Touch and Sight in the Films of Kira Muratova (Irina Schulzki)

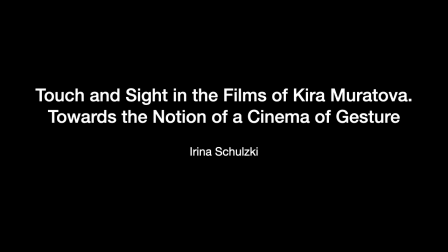0:00 Kira Muratova was prominent for her persistent cinematic exploration of excessive movements and histrionic gestures. In my doctoral thesis, I introduce Muratova's aesthetics as a cinema of gesture. In this presentation, I'm addressing the correlation between the visible and the tactile and revisiting
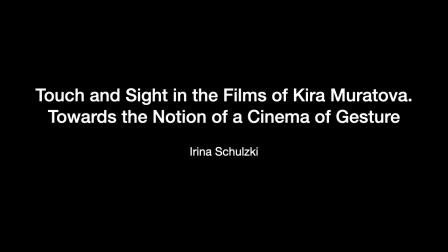0:18 the cinematic action in terms of manual work occurring on the surface.
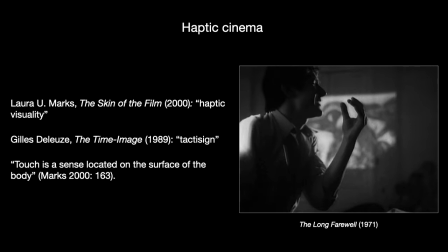0:26 Laura Marx in The Skin of the Film proposes a new type of the film image, in which vision is intertwined with a sense of touch. Marx's haptic visuality is based on Gilles Deleuze's notion of time image, in particular his tacti sign, exemplified on the close-ups of hands.
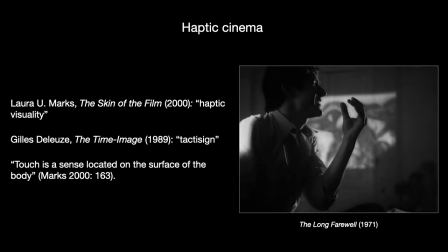0:45 Marx argues that body fragmentation is almost unnecessary to evoke a sense of touch. Images become tactile also when they foreground textures and their material qualities, rather than easily identifiable objects and figures. Marx employs epidermis vocabulary.
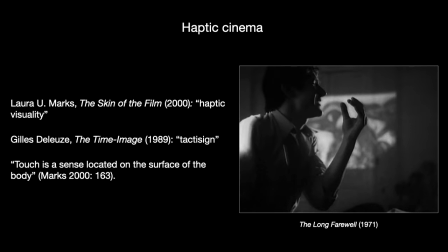1:05 Touch is a sense located on the surface of the body. It is not out of place to note that the word film derived from the Old English filmen, meaning membrane, thin skin, or a thin layer of some substance.
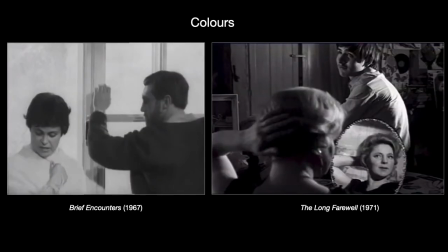1:20 The nature of cinema consists in flat surfaces, of seemingly impenetrable screens and of flat film tapes. How do gestures form ornaments and imprints on the skin of the film?
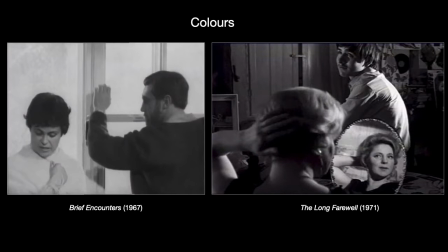1:33 Don't monochrome colours reveal the structure, curve and flexion in an abstract and yet precise way, like the black font on a white sheet of paper? Isn't Muratova's preference for black and white rooted exactly in this cinematic graphicism?
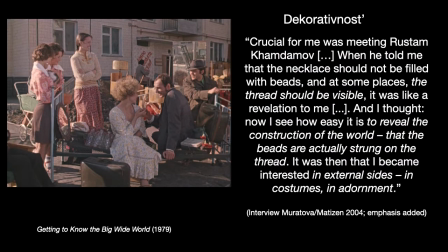1:51 After her black and white features, Muratova switches to color in 1979 in Getting to Know the Big Wild World. Most critics relate this shift to her discovery of decorativnost, exuberant colors, extravagant textures and overabundant details.
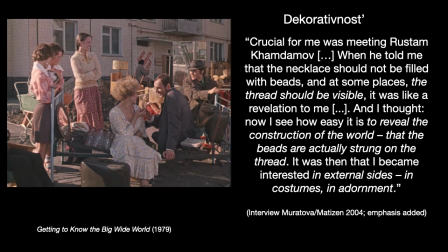2:10 Muratova herself admits that this shift occurred a few years earlier. Crucial for me was meeting Rustam Hamdarmov when he told me that the necklace shouldn't be filled with beads and at some places the thread should be visible. It was like a revelation to me and I thought,
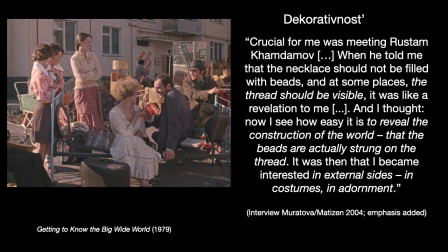2:27 now I see how easy it is to reveal the construction of the world, that the beads are actually strung on the thread. It was then that I became interested in external sights, in costumes, in adornment.
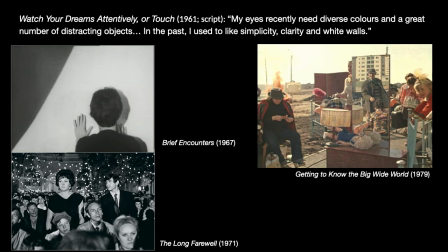2:41 In the scripture, the unrealized film Watch Your Dreams Attentively or Touch This transition to ornamentalism Is articulated by the protagonist painter She says My eyes recently need diverse colors And a great number of distracting objects In the past,
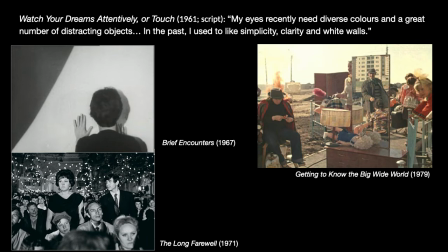2:58 I used to lack simplicity Clarity and white walls Curious enough, Muratova cinema Had undergone exactly the same shift in the 70s Yet,
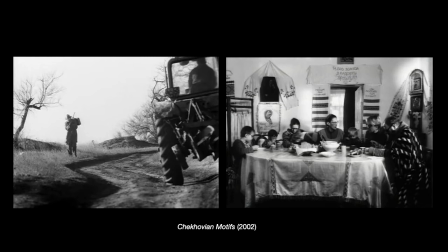3:09 years later Muratova made two films entirely in black and white, Chekhov's Mortis and The Tuner,
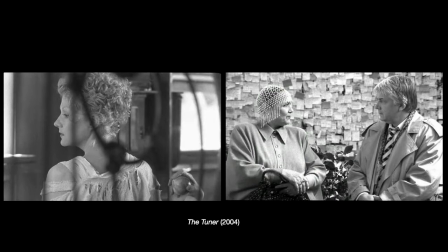3:15 and two mixing monochrome and colour, Astonic Syndrome and The Eternal Return.
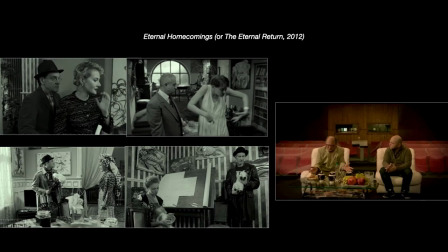3:22 Muratova's interest in the nature of the material environment goes back to her first films.
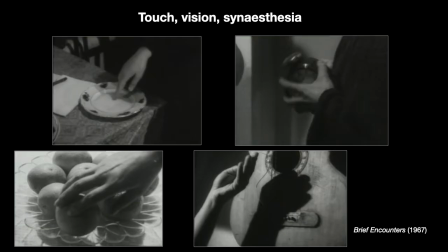3:28 Touch is one of the main senses through which her characters explore the world. In Brief Encounters, both Nadia and Valentina touch and slide with their fingers over the surface of the things and look at their hands.
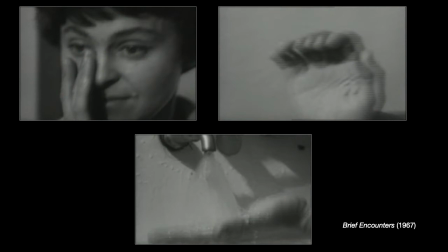3:42 The gesture serves as a transitional image between two narrative levels, the main plot and flashbacks.
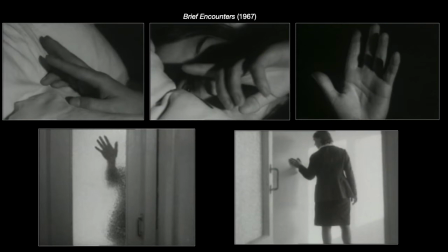3:49 Tactility gradually transforms into recollection and vision.
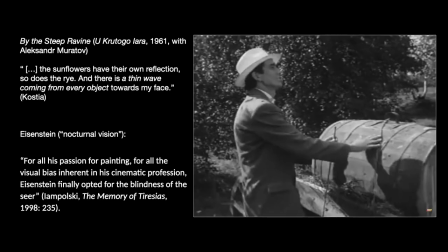3:55 The complementarity of the two senses, touch and sight, and the supremacy of the former is featured in the short film by the steep ravine.